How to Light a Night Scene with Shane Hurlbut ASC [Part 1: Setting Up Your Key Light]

Today I'm going to take you through how I light night interiors.
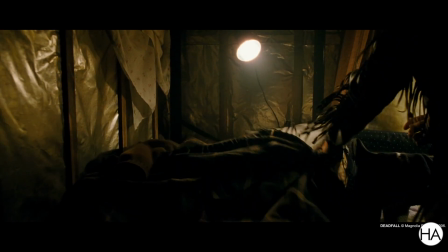0:05 Night interiors that transition from practical light into moonlight.
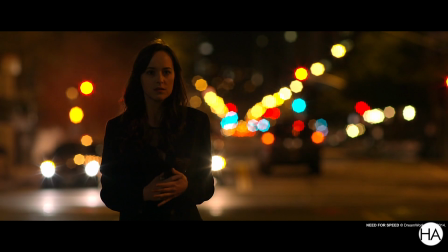0:11 I love the ability to play the digital sensor right on the edge where you can barely see detail,
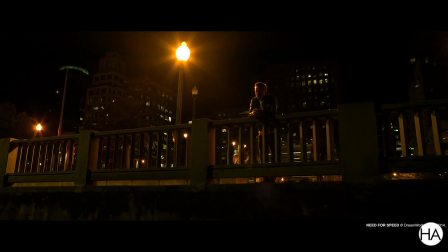0:19 just in the shadows. I've never been a big fan of really hot backlight on night exteriors,
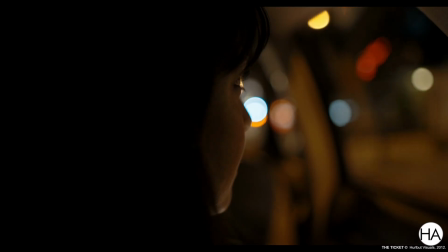0:29 and I love it to be very
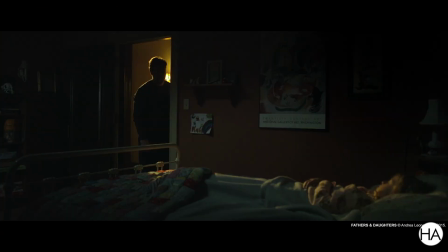0:33 underexposed and moody, but just having enough detail to be able to see into the shadows. And what we're gonna do is I'm gonna take you through that whole process.
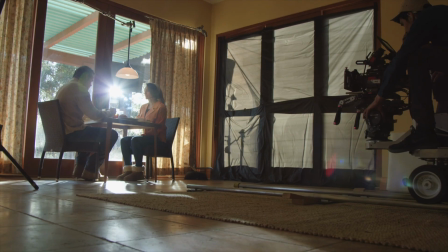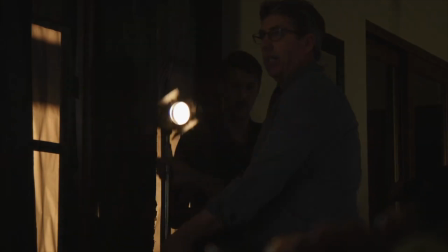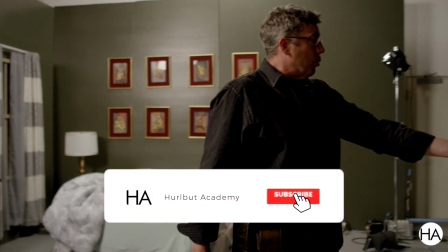0:56 It starts with setting a camera down right at the angle that I would like to shoot this.
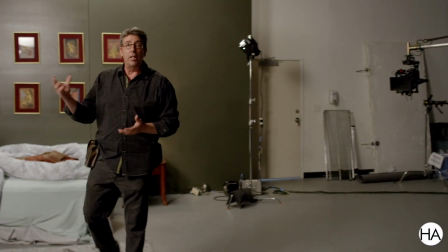1:04 Now, obviously, I got a lot of lights blazing here so you can see me talking, but immediately we're gonna start to turn these lights off. We're gonna work with just a practical light. We're gonna bring in our moonlight sources or urban sources.
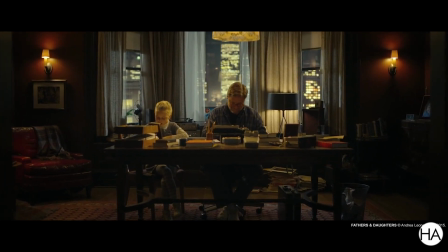1:19 We're in a New York apartment. We're gonna be influenced from metal halide lights outside, and then we'll also transition into going into moonlight sources.
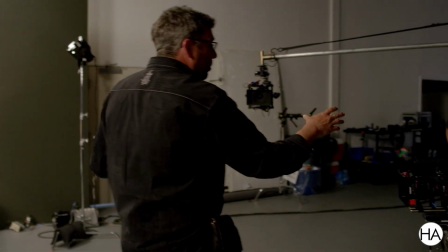1:31 So I would plop my camera down and I would kind of set an exposure that is always going to be wide open.
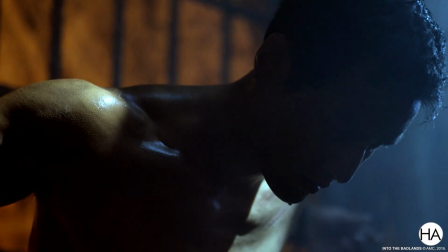1:40 I've shot around 21 movies and a television series, and most of the time it's T2,
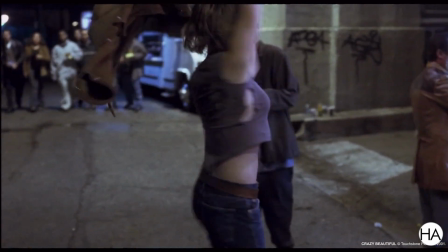1:46 whether it's blazing day exteriors or night exteriors or night interiors.
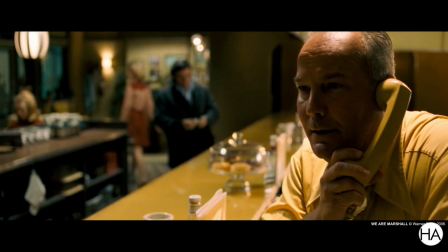1:51 I try to always keep that shallow depth of field. I think it really plays three-dimensionally. Now there's sometimes an action that you have to go to a 2.8 or a 4 so you can get everything in focus.
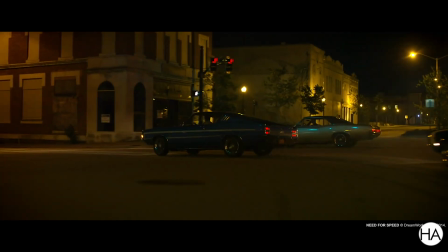2:04 In the cars on Need for Speed, when I was doing all that action, I was playing everything more around a 4. But for drama and these type of movies, I really like to play in that 2 range.
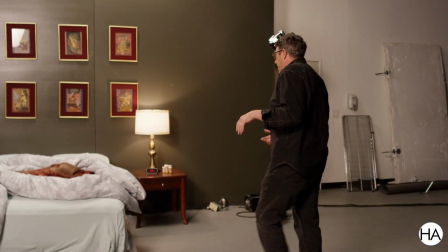2:16 Okay, our character is going to walk in. He is going to sit down.
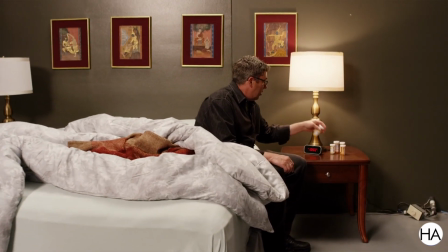2:22 He's going to set his alarm. Do a little action here, maybe look at a pill, decide not to take it,
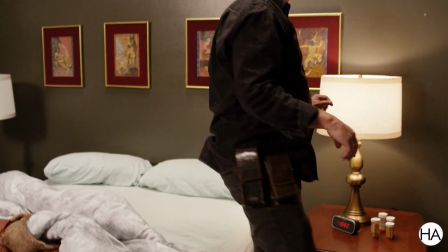2:31 and then he's going to turn off the light and lay in bed. So with that, we need to create some light gags because we're going to need to turn off this light.
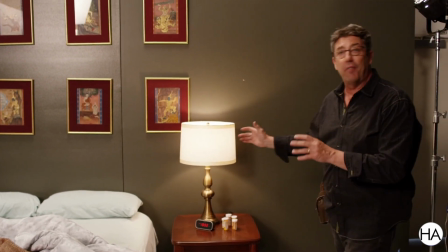2:45 As he turns off the light, any light that we have accenting that light will need to turn off with him.
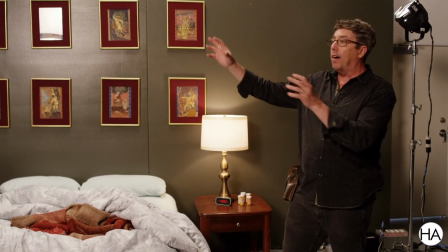2:52 And we're also going to have moonlight coming through the windows. Now, one thing that looks incredibly unrealistic, and I see it on many films, is where they snap the lights on,
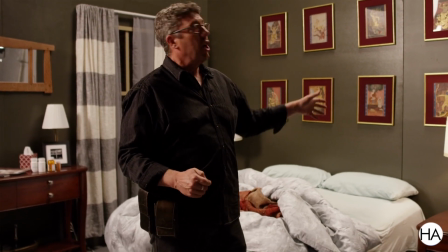3:04 and when you snap the tungsten lights off, they snap the moonlight on.
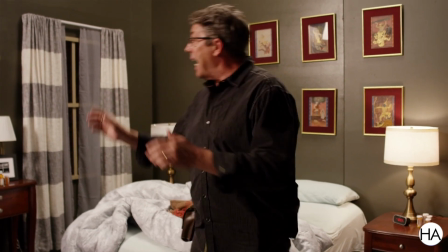3:09 We're not going to be doing that. We're going to have the moonlight already playing.
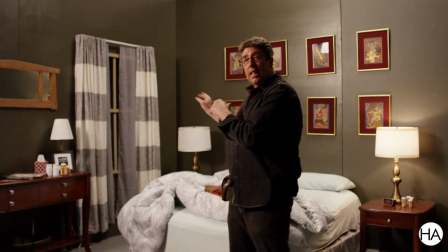3:14 It's going to be tickling in the background.
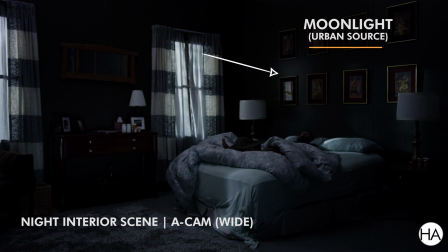3:16 It's just going to be apparent enough for you to see it and believe it as either a moonlight source or the urban source.
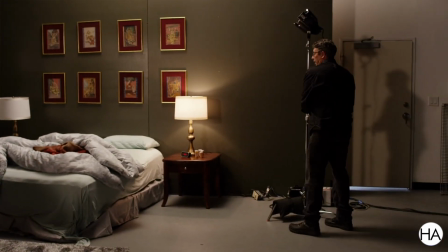3:25 Okay, let's turn that light off there, and let's turn this light off, and let's kill that for a second.
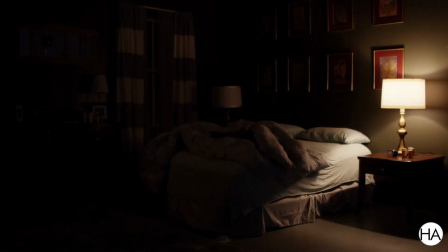3:34 I just want everyone to see what the scene would look like with just one single practical.
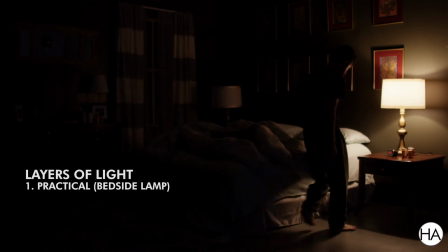3:41 So we're wide open at 800 ISO with one single practical, and there's Ross.
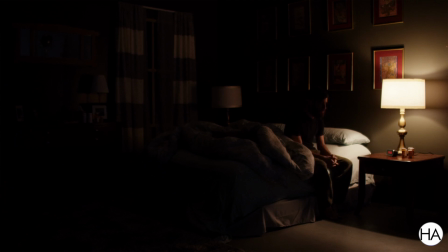3:47 Now he's kind of lit, but he's very dark. We're gonna have to augment that from something over here. This was incredibly hot, and he was incredibly dark, and you didn't see anything else in the room.
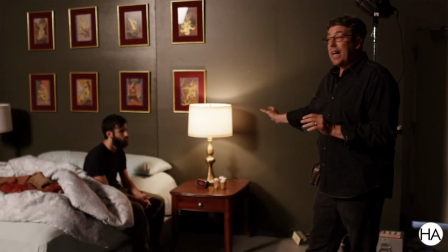4:01 Let's start with keying him first with a Westcott light over here.